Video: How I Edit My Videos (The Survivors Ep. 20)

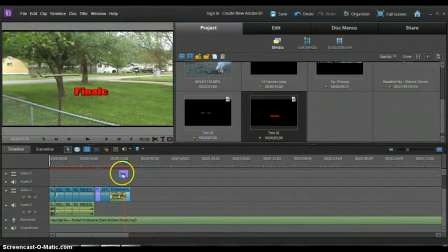And right there, if I cut right there,
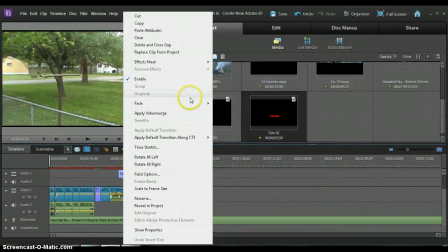cut all this off, and if I hit fade out, it'll fade out exactly the same time the Survivor Season 3 wording came in.
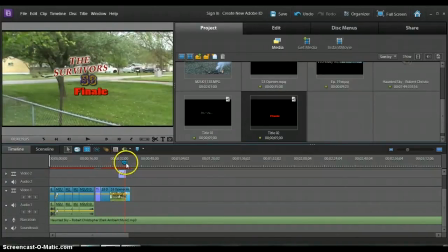Or fades out, sorry. There we go. Alright, perfect.
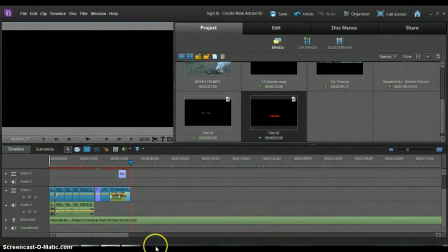Let that run out a little bit. And we're going to cut the ending of this song off. Or this music, sorry. And bam. Alright, so let's go ahead and get into the actual stuff.
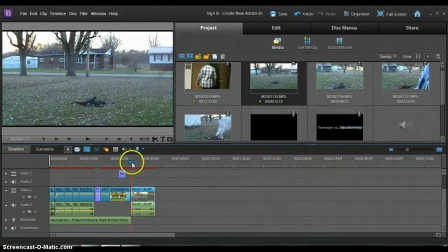And like I said, this is an extremely short episode, so it's not going to take long to edit. So we're going to have myself walk in here. There I am. Actually going to fade in audio and stuff. So let's see how this does. Fade in. I'm walking. There I am. I get to a certain point.
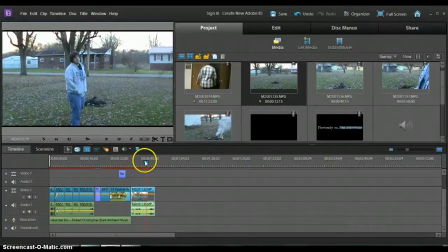This is where the trick camera comes into play. Let me get it to where I don't turn around. About right there.
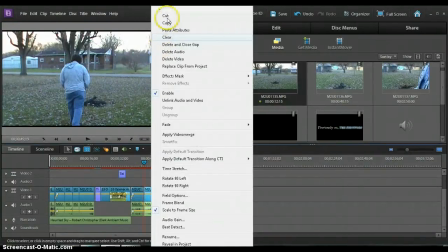I cut the ending off right there. And this is where the trick camera comes into play.
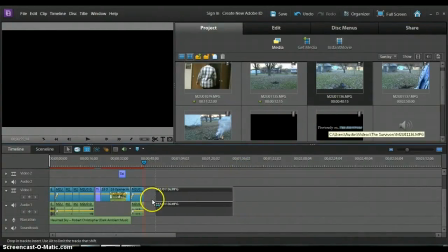Move this down if it'll come down. There we go. And we're going to stop it right here. That way it doesn't lap in yet.
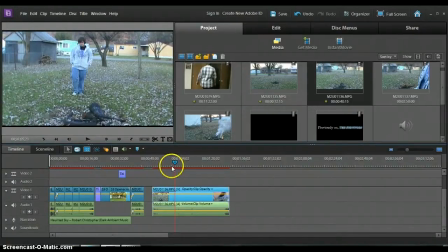Stopped about right. No, back it up a little bit. Right there. All right, we're going to cut this intro off. And we're going to merge these two videos together.
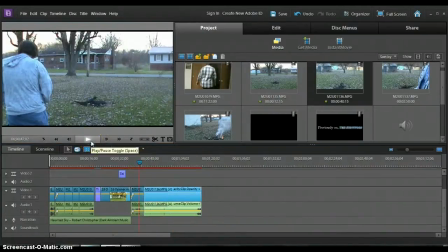That way, when you play it from the first part of the video, about where I left off, it looks like the camera was in two different places at once.
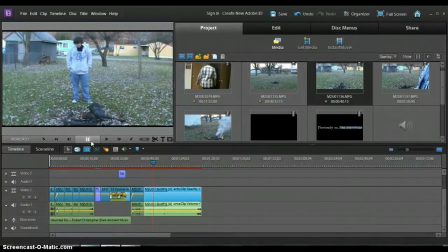That's how I do my videos like that. I'm going to let it play through here. And I'm going to pause it right. Aha! Now you see I pull something out of my hand, so I'm going to back it up a little bit. Actually, I'm going to raise the audio up because you can't hear me very well.
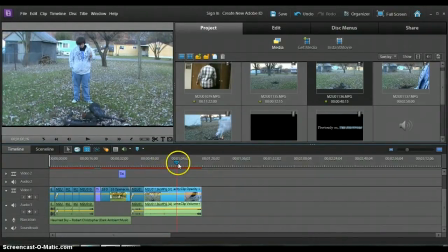So I'll back it up. About right there. Actually, no, right there. I'm going to cut this. I'm actually going to stop right there.
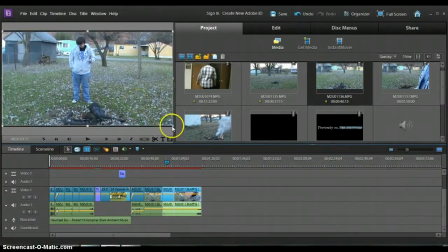And I'm going to zoom in just this little area right here. So if I zoom in, actually let's expand the screen first.
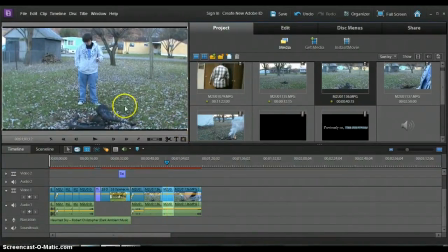Right, now I'm going to zoom in this screen closer to my hand.
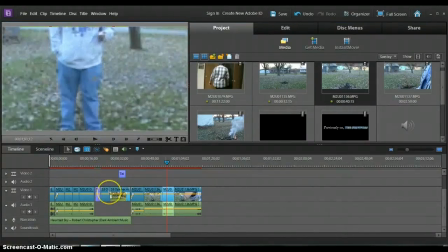Now the quality ain't going to come out very well, but you'll get a better idea that zoom in, I'm actually holding something in my hand.
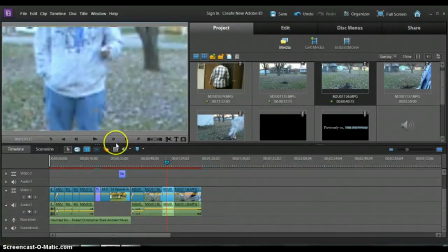Right about there.
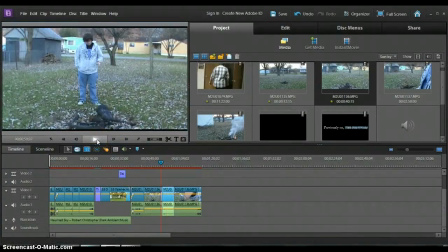Alright, so let's scroll back, hit play, pull something out of my pocket, zoom in on it, and the next scene zooms extremely out. I put it back in my pocket. Let's play.
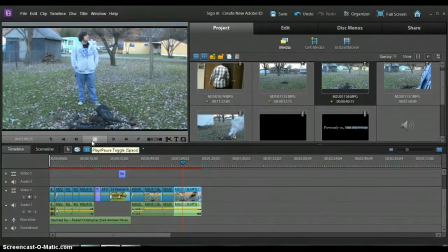I look around, saying, hope someone sees this, stuff like that. And we'll cut this ending off because I walk towards the camera at this point. Let's see.
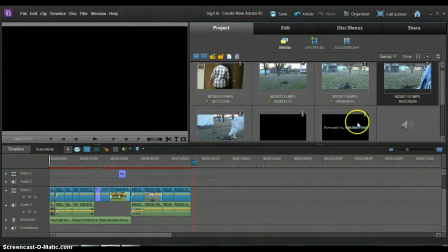I gotta work with this a little
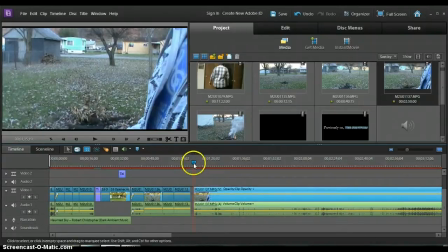bit. Yeah, right there. Alright, so cut that off and bring in the next scene. We're gonna work with it from here. Drag it about right there. Alright, cut off.
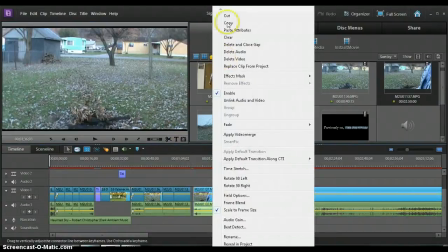That intro right there just shows me pouring some kerosene onto the screen.
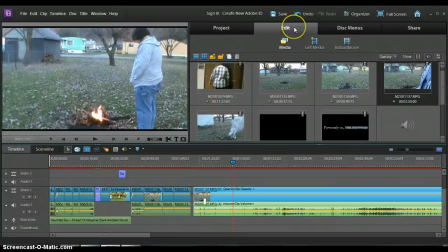I'm gonna put those together. I'm also gonna add a merge, actually a transition.
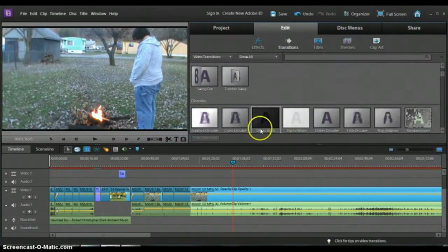And that transition is actually going to pull these two scenes together. Since it's not a one scene, one shot, it's two different scenes. The transition is gonna pull them together, and having trouble with my transitions here.
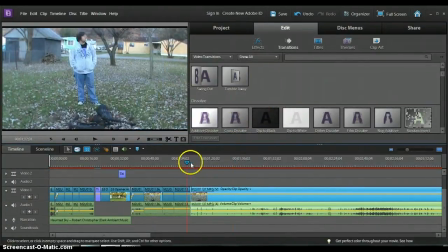There we go. Alright, got the transition in. And actually the camera's sitting in the exact same spot, but here I come. Alright. It's pretty nice. Pretty bold move. Alright.
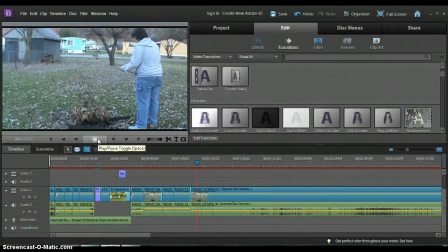Drop it down in there. Let's watch the scene a little bit. I light stuff on fire.